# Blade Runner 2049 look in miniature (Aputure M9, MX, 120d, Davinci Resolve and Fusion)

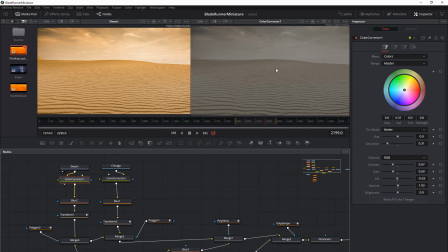17:07 So you can see now that the color corrector node, this is a lot more similar to the original shot. Then I have to blur it a bit because the shot is very, very sharp otherwise. And now you can see that the color grade or the color correction matches pretty well with the actual footage shot.
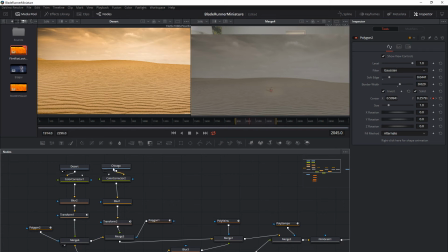17:26 So they will blend quite well. Next, then there's the sky.
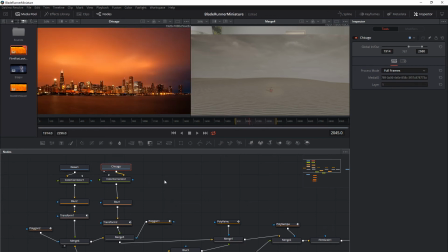17:32 And for the sky, I got a Chicago wallpaper. And here, same things, but with different adjustments. So this is a very, very sharp picture. And at least in the film Riot shot, it's very, very blurry, if anything at all.
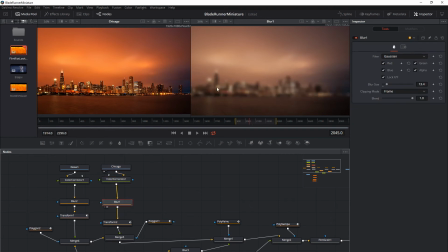17:47 And one thing is, of course, a color corrector. And here the blur. And the blur is a lot more drastic than with the ground.
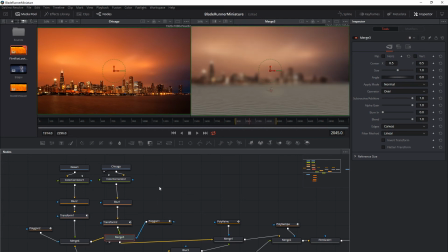17:54 And here you can see both shots merged. So we have the original shot, which has the main talent, then the ground with the sun, and finally the Chicago skyline. And the centers of both background shots are then tied to the tracker, which are tracking the main talent.
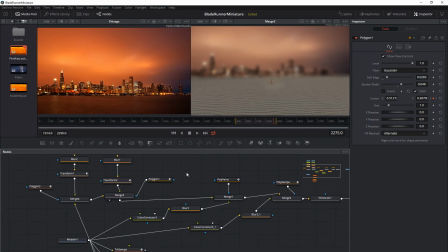18:14 So then they move with the shot. But now I need the statues in the foreground.
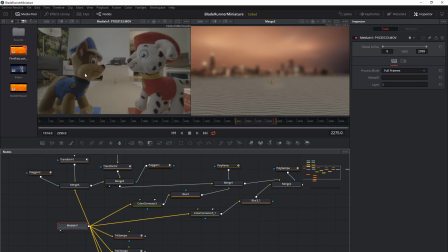18:20 So how do we get those there? One thing is that this original shot, these statues or these fluffy toys from the Paw Patrol are very, very sharp, and there's quite a lot of color.
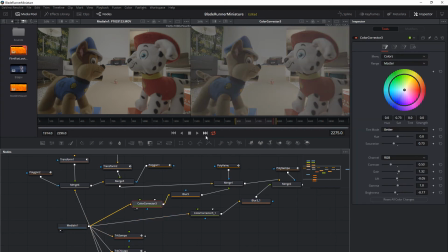18:34 And if you look at the film Riot one, they are very, not bland, but devoid of color maybe. So here I decrease a bit the saturation and then added blur. So this will help a little bit to sell the shot.
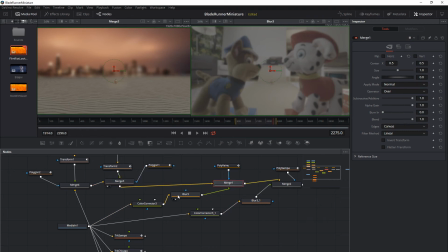18:50 And then we merge it with the shot that has the background. And here to merge it, of course, then I have to mask these statues. And this is a masking, and then I had been keyframing or actually rotoscoping this mask.
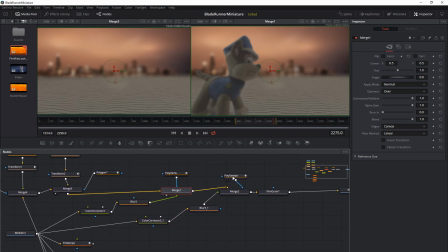19:02 I did way too much manual work. Here, with the second mask, I learned something. So what I did was draw the first mask and then track it using the eye of the dog.
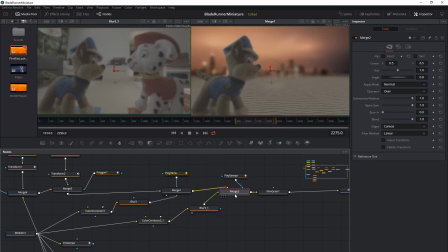19:15 And I adjusted the mask points along the way. And here you can see with both statues. And finally I added some film grain to make it a little bit more rough, but it looks a lot better in the end.
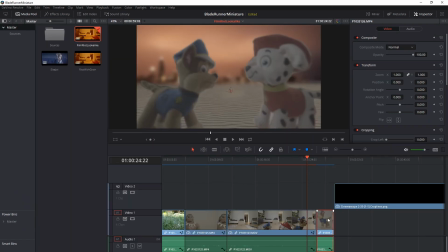19:31 All right. And now let's go to the last clip.
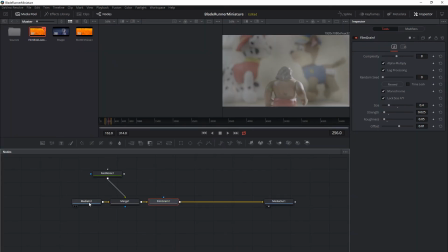19:38 And in this clip, just to make it a little bit more interesting, I wanted to add a little bit of fog.
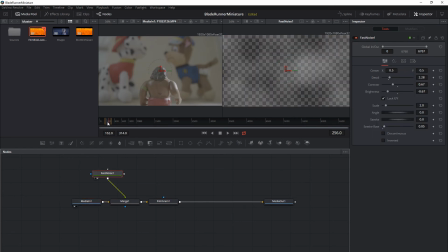19:44 And to add that fog, I used a fast noise. Not bright at all and very little contrast, so it's quite subtle. And I added the seed rate so it actually moves a little bit along the way. And then finally I added as well some film grain and pretty much the same settings that in the previous shot.
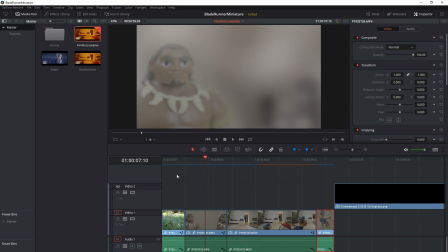20:04 And now the second clip, it's filmed almost exactly the same way than the previous one, so I have as well the
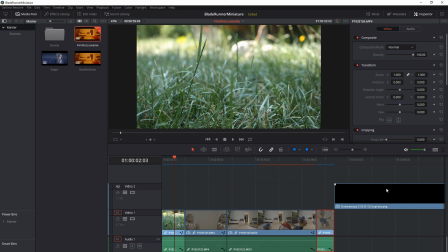20:15 same noise. And
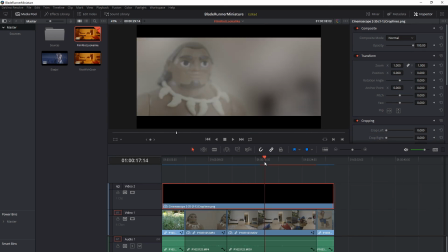20:19 but now let's take a quick look at the color grade.
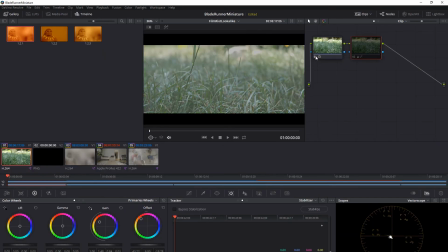20:25 So here, this first shot, I shot it in slow motion, and I forgot to change the color profile, so that's why the colors are popping so much more than the rest of the shots. So I have this first node where I'm basically desaturating it, so I'm hoping that then it's a bit easier to add the orange color.
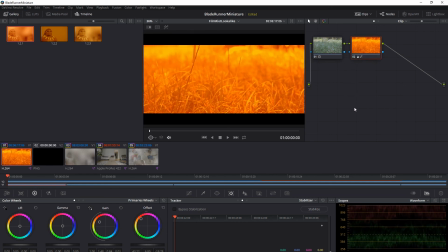20:42 So here is the desaturation, And now this is the really heavy graded, so that I add a lot of color. So I changed a lot the offset towards the orange, and then a little bit the gain, which are the highlights, towards the yellow.
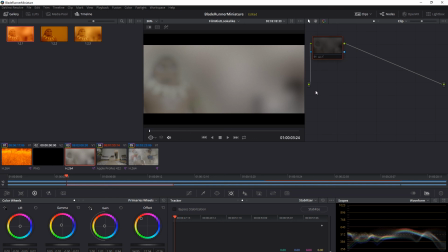20:54 Here we have the second shot, which is shot in Vlog with GH5, which allowed me to then grade it very much. Once again, the offset to the orange, and here I didn't have to do much more. So the gamma is a little bit towards the yellows, so that's the mid-tones, but that's about it.
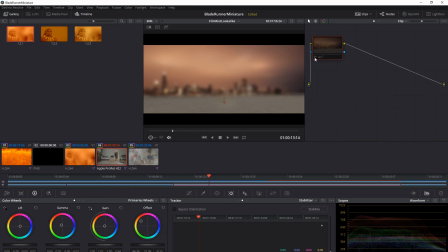21:11 This shot, once again, very similar grading.